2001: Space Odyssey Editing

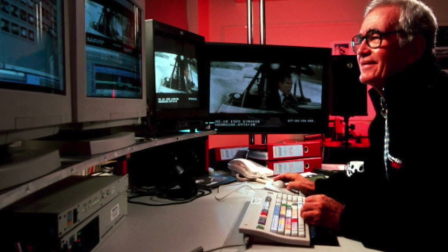(0:00)
Editing a film is a very delicate process.
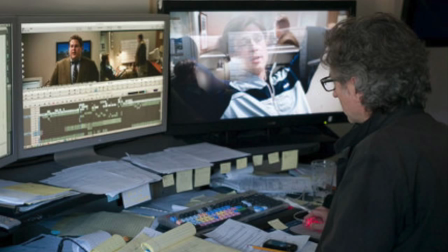(0:02)
Not only does an editor assemble a scene with a series of shots, but he also determines how long those shots should last,
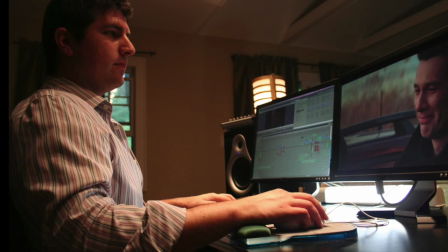(0:09)
the rhythm of the shots, and how to create each scene in such a way that is cohesive to the film itself.
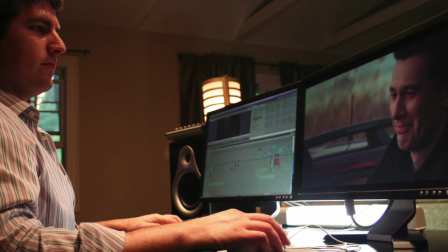(0:15)
Editing goes beyond the scene. An editor must think about the project as a whole.
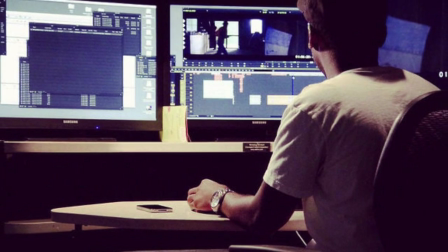(0:19)
For this reason, film is known as such a unique art form than any other.
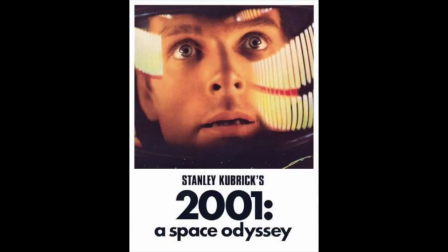(0:24)
2001: A Space Odyssey uses editing as a tool to convey the narrative in such a way that separates it from other films.
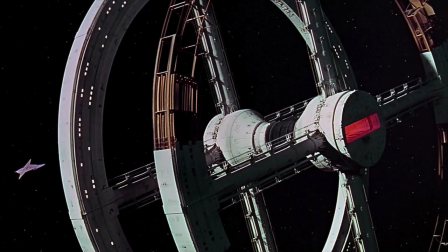(0:31)
This movie uses average shot length, the absence of dialogue, and cuts to tell a story unlike any other.
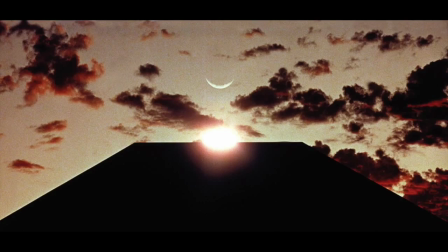(0:37)
According to The Guardian, there is only 40 minutes of dialogue in the 2.5-hour runtime. There's more to the narrative than words spoken by the actors. Average shot length is a measurement of how long each shot is on the screen without cutting to another. Today's average shot length is 4 to 6 seconds. In this film, the average shot length is 8 to 11 seconds. That almost doubles the average from today's mark. Ray Lovejoy, the editor, and Kubrick used this as a way to garner attention in the absence of dialogue.
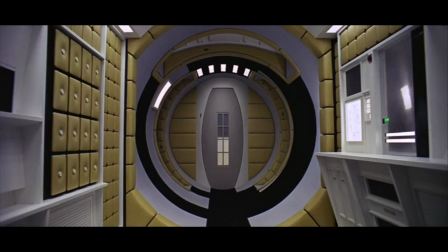(1:09)
Take this scene for example. This specific shot lasts 1 minute and 4 seconds. The attendant slowly makes her way to the food station, gets a tray, and then walks back to the other side to deliver the tray.
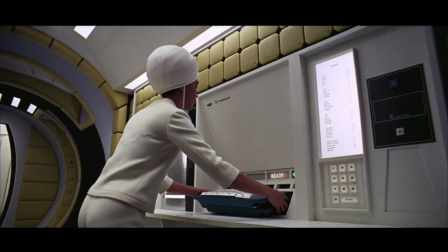(1:21)
By making the shot so long, it sends a statement.
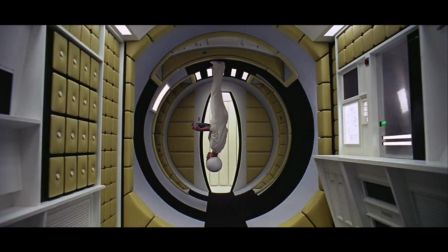(1:24)
An everyday task that is so simple on Earth is so complicated in space, furthering the narrative without dialogue. Another important aspect of editing is the rhythm of the shots. Some editors may want to use a very rhythmic flow to each change. Other editors might use rhythm and change it to help tell a story. In this scene, rhythm is used carefully.
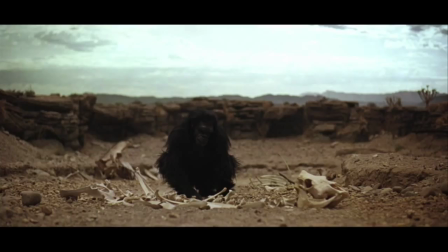(1:45)
The first shot is the monkey staring at the skeleton of an animal. This long shot establishes the fact that the ape is thinking about the skeleton. After he proceeds to pick up the bone, the rhythm changes. The shot length gets significantly shorter as the monkey goes up and down with the bone, smashing the skeleton. Let's watch.